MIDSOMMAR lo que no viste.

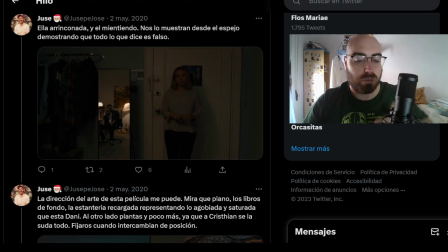469s
cuando se pone un espejo o alguien habla sobre un espejo es normalmente que es una persona falsa o que es mentira y aquí en este caso lo utilizan como recurso para para el novio de,
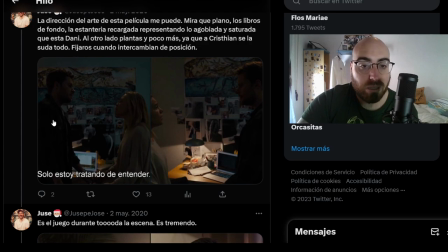478s
como para Christian la dirección, bueno como he dicho antes los libros fijaros, ella
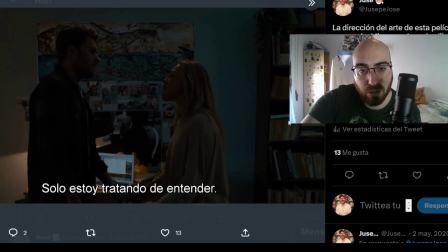486s
siempre es saturada aquí en los libros se mueve el plano
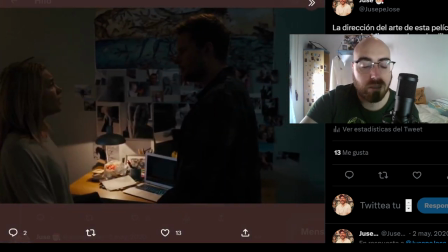492s
y ella va a seguir teniendo los libros detrás y él está vacío siempre, siempre en esta escena es algo muy muy simbólico que acompaña a toda la película, que a mí me parece algo brutal de verdad, me parece que la dirección de arte de esta película me tiene loquísimo
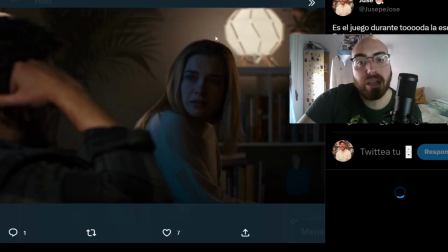507s
volvemos a ver otro plano en el que fijaros ella llena de libros, pensando
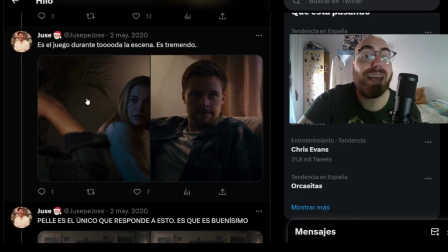513s
y él vacío, porque a él se la sopla a él se la sopla completamente, a Cristian se la sopla completamente todo simplemente quiere dejarlo ahí pero no es capaz de hacerlo, y al final eso va a acabar con él, y con todas las consecuencias que eso tiene seguimos
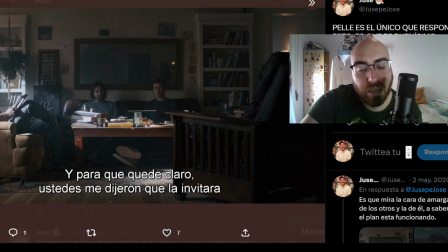533s
esto, no me acuerdo que era, y para que quede claro, ustedes me dijeron que la invitara, o sea el novio está hablando con los amigos y para que quede claro, ustedes me dijeron que la invitara y todos saben que vendrá ¿vale? ¿de acuerdo? y el único que responde Spilt porque él ya sabía realmente
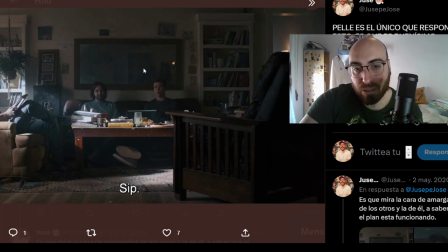552s
que que se iba a venir y un otro detalle curioso es que todo en este momento cuando vemos a este señor lo vemos en el espejo a Christian siempre
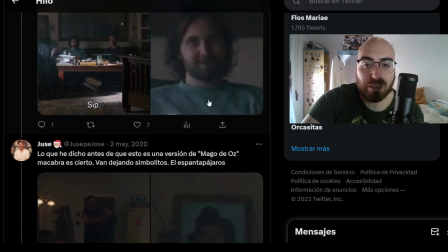562s
es una cara de cabrón que no veas es que es un tío que no veas
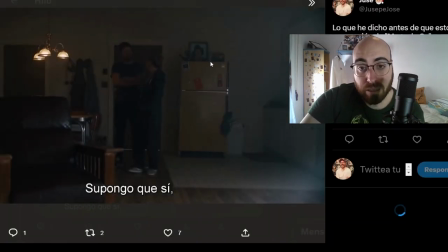566s
y bueno como he dicho antes van dejando pistas siempre a Riester vemos aquí por ejemplo el hombre de paja de
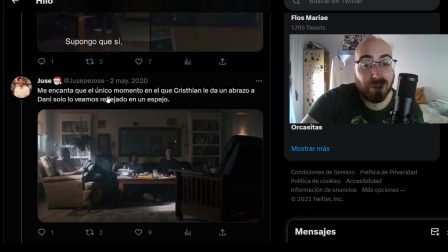574s
de de Mago de Oz que ya está ahí ahí dando caña
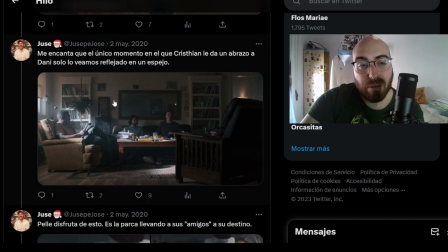579s
y el único momento en el que vemos que Kristen le da un abrazo a Dani solo lo vemos en este espejo, reflejado a mí me parece detalles que hacen que la película se mueva sola
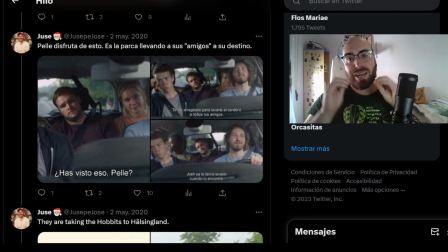591s
es tremendamente bueno como habla con el lenguaje cinematográfico en esta peli es que me parece una auténtica locura pero una locura de verdad o sea es tremendo
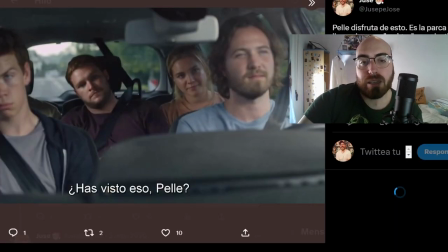605s
como he dicho, Piles la parca llevando a sus amigos a la muerte, ¿no?
¿Ha visto eso? ¿Pil?
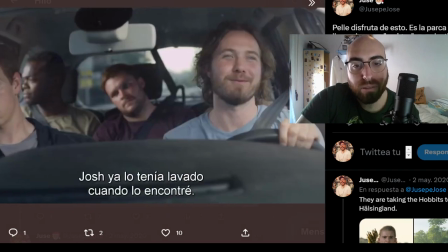611s ¿Te la arreglaste para lavarle y celebra a todos tus amigos? Yo ya lo tenía lavado cuando lo encontré.
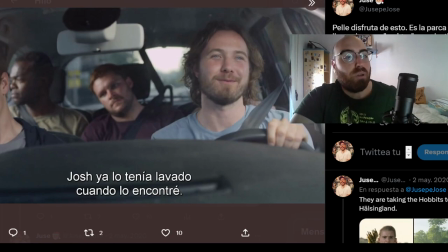616s
Hace referencia a que este ya es el tonto, ¿sabes? Ya se sabía. En el minuto uno este es el tonto el bufón y sabemos que va a estar más este.
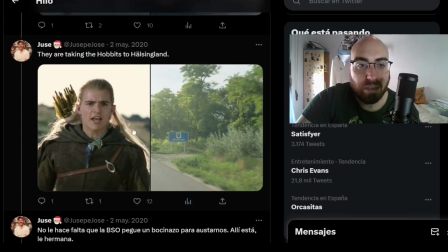625s
Bueno, esto es una coña que suelte. De taking the COVID twice, ¿sabes?
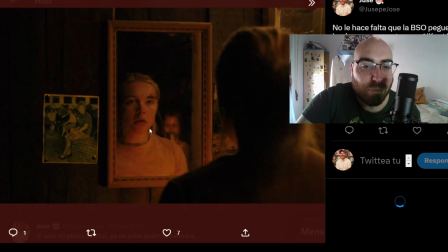631s
Y aquí está. La hermana por primera vez. En el espejo. Ahí está. Ahí está.
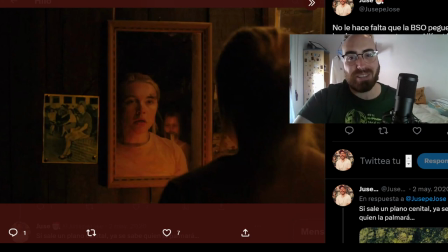638s
cabrona, asustándonos tío, asustándonos tío, es que es tremendo es que es tremendo de verdad,
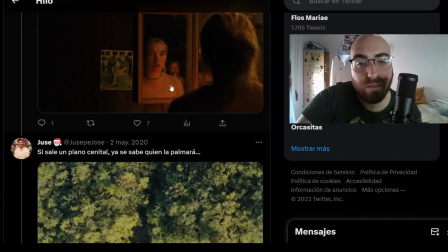644s
este plano me pide un repullo en el cine tío, no lo vi por primera vez y bueno, este tipo de planos
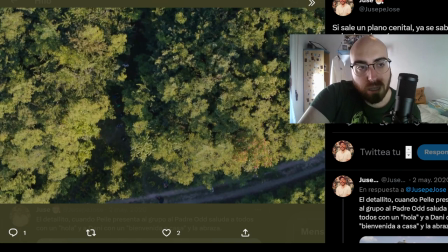651s
son planos, a ver si es que no sé cómo puedo explicaroslos porque no tengo vídeo, ¿vale?
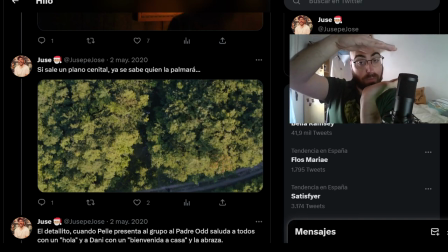657s
pero son planos que están al revés empiezan al revés y lo que hace es que se va subiendo hasta que se da la vuelta y se pone bien normalmente son planos cenitales que hacen así esto es el ojo de la cámara, ¿vale? que hacen así
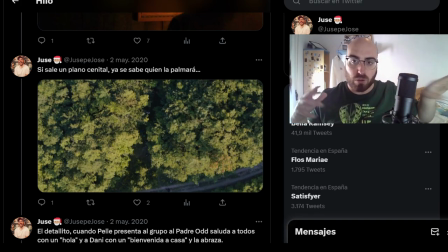673s
y se dan la vuelta eso significa que es un punto vener-retorno o sea, cuando tú ves este plano tú sabes que en este punto
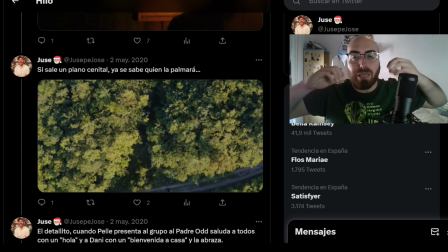682s
empieza como el segundo acto o lo que realmente es el motor de la peli si tú ves este plano, sabes que ahí ya no hay vuelta atrás de ahí ya no pueden volver atrás ¿vale? el punto no retorno Bueno, es una referencia también que yo hago a Regreso al futuro 3, ¿vale?
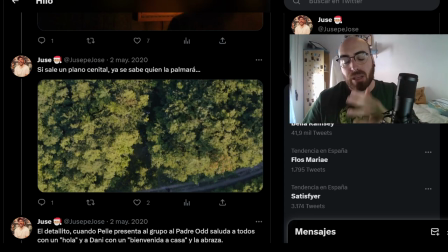696s
Cuando están con el tren y hay un punto en el retorno pues esto, un poco igual Cuando ves este plano punto en el retorno, ¿vale?